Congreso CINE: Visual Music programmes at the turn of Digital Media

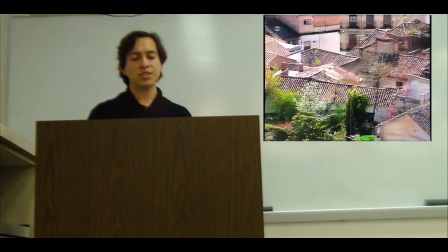We are later displayed vistas of the city and positioned within its streets as quick dissolves of an extreme close-up of a dancer's dress,
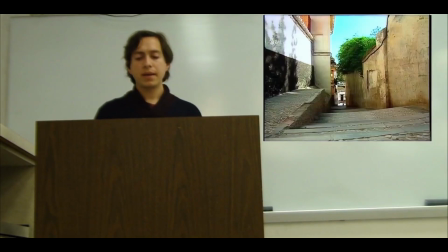decontextualized at this point, spinning before the camera. In longer dissolves, in and out of seemingly deserted streets,
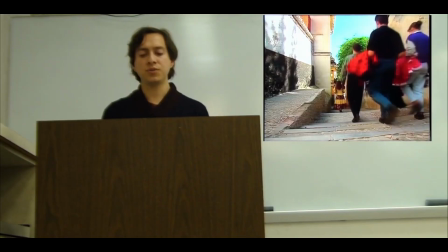a dancer walks the alleys in a sunny afternoon with a group of spectators behind her.
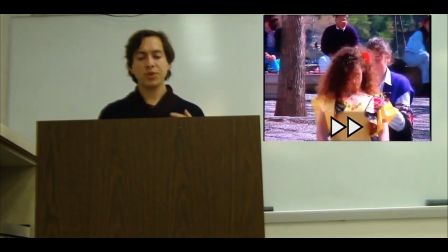The piece becomes an intercutting between the shots of the city and the dancer in the plaza.
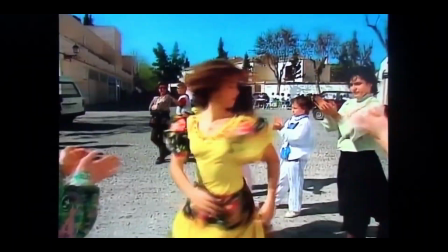Her moves played at either real speed or slow motion.
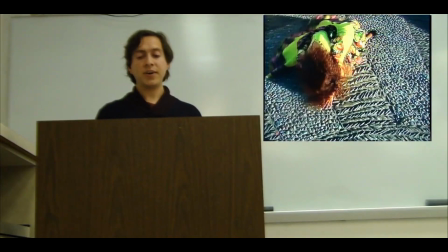When the bolero hits its final note, the dancer drops to the ground.
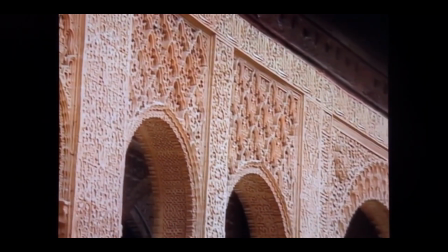In another one of the chapters, Ravel's Valses Nobles Sentimental plays as we are taking through the Alhambra and the Generalife.
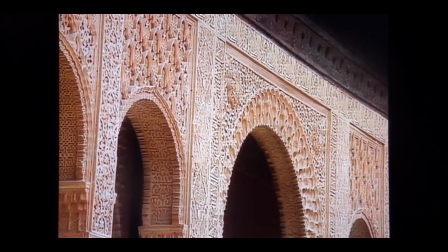The video is, if anything, a tour of the place, not following any particular order on the surface,
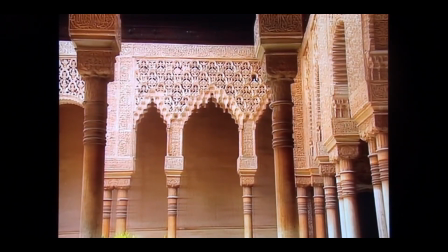apart from series of shots that cover specific parts of the area, either with a static camera or slow tilts,
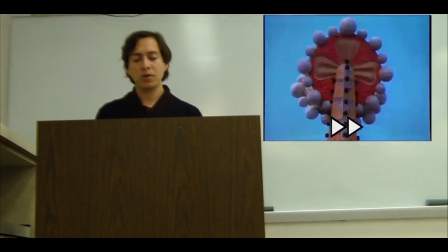pans, and zooms. Similarly, Ma Mère Loy is accompanied by a trip to Gaudi's Sagrada Familia.
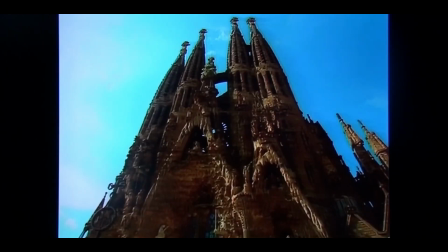The final moment of the piece, in which the orchestra majestically intensifies,
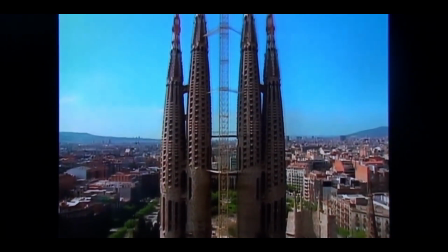has pictures show a wide tilt-up of the cathedral. Moving on to another production in 1991,
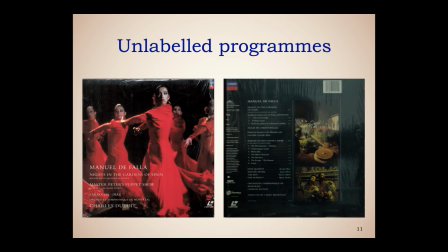Decca Records released a laserdisc work containing Manuel de Falla's compositions Nights in the Gardens of Spain and Master Peter's Puppet Show, with performances by Alicia de la Rocha, the Montreal Symphony Orchestra, and Charles Dutoit.
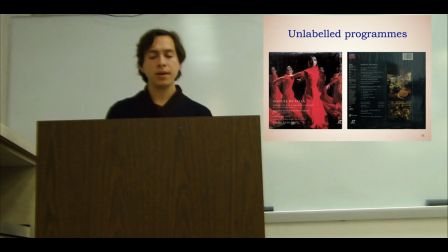It was produced by film and television company Rhombus Media and had teams from Decca, Polygram, and others. The first part of the record takes the home video spectator to the grounds that inspired the Fallas' piece, once more the Alhambra and the Generalife. There is no visual music blurb or label this time,
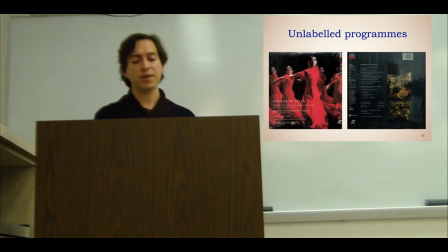but with the location shoot at the gardens and the musical recording by the signal performers being what is promoted as the main attraction.
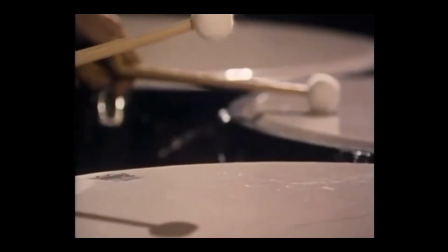The program begins with an extremely close insert, with several actually,
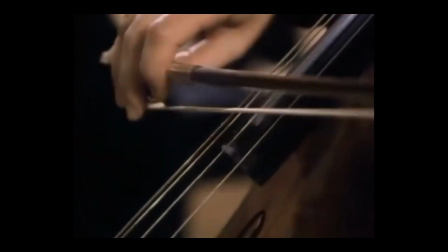instruments as their players touch one of the main notes that are being heard.
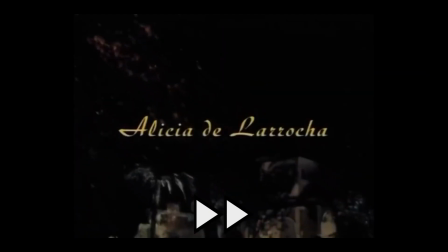We then cut to the exterior of the Alhambra in a tilt down that becomes a dolly of a garden, over which credits appear.
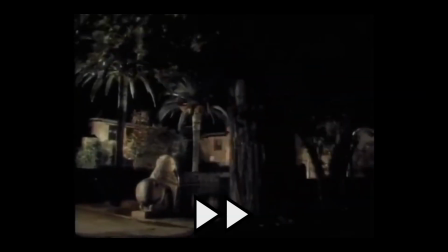As the music repeating a series of phrases intensifies, the camera arrives in front of a palace no longer covered by bushes.
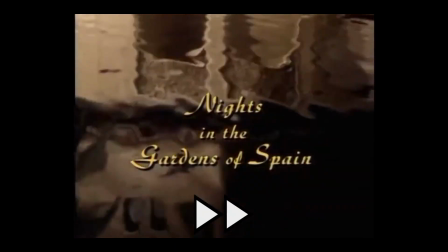We cut to an insert close into the water of a fountain, which mirrors the edifice, and then to a close-up of De La Rocha.
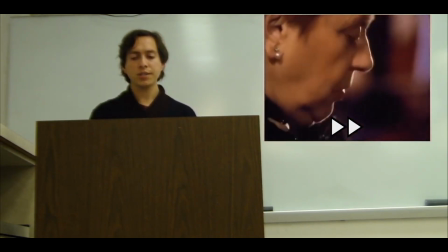After more shots of the players' hands and instruments, we cut to the ceilings and walls of the Alhambra, as if we were tourists.
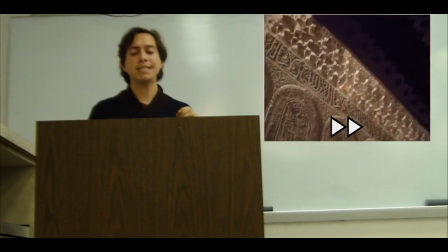The piano stops playing and gives way to the orchestra, but returns in a delicately frantic fashion as we cut to a close insert of Fountain Springs.
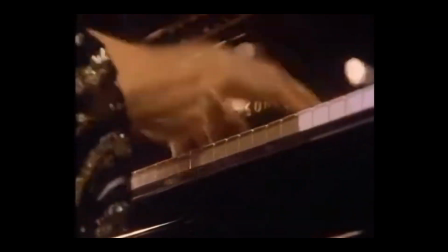The analogical sense is there, with the visuals answering the piece's programmatic callings on
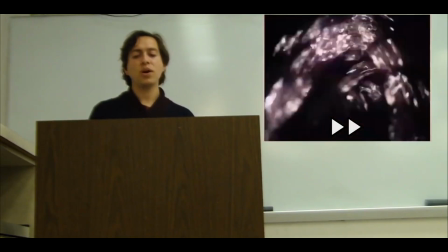the relationship of piano notes quickly pressed and water dripping returns later with different shots,
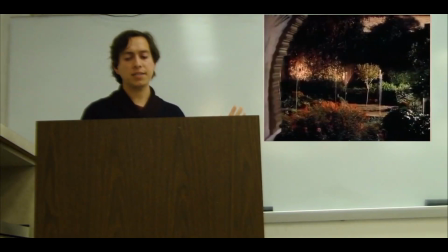but there are also shots that frame these in the distance where this relationship is not pursued.
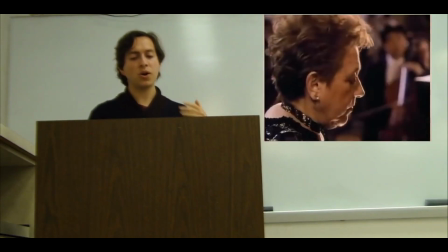Inserts of the musicians like these are found throughout the disc, and it could be argued that the effort is a creative way of showcasing a performance.
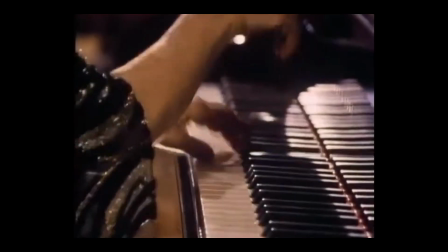But to classify it plainly as a concert movie would negate the forefront that the location coverage has.
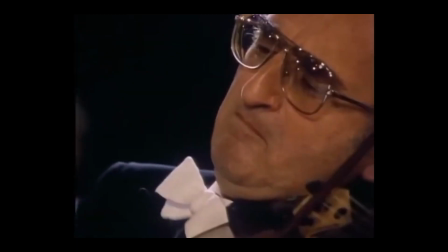Additionally, we rarely see the performance from a wide, long shot of the event.
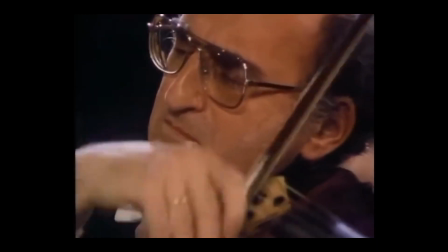Instead, we are given pieces of it that have no more of a significant voice than the close shots and panoramas of the gardens at night.
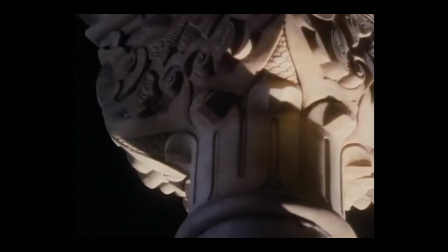When considering both of these pieces, is there a story being told?
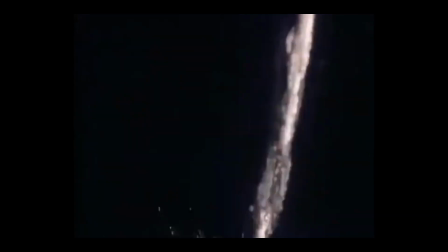There's certainly a temporal unfolding, a duration through the musical piece's evolution followed visually.
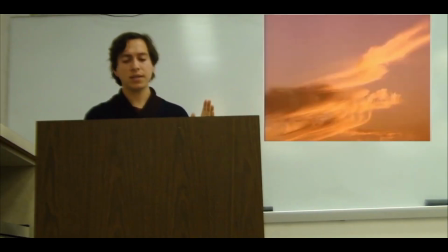But while shots indicate the passage of time by the end of the piece, in their segments they might very well be going in circles,
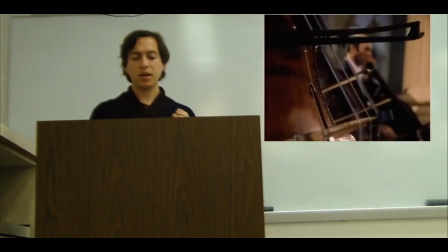like musical phrases, and not be representative of an event's chronology.
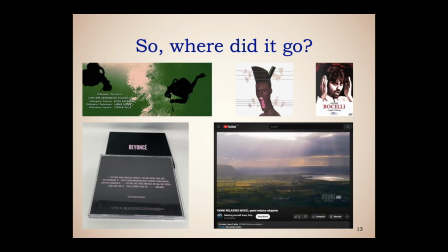Like absolute program and visual music,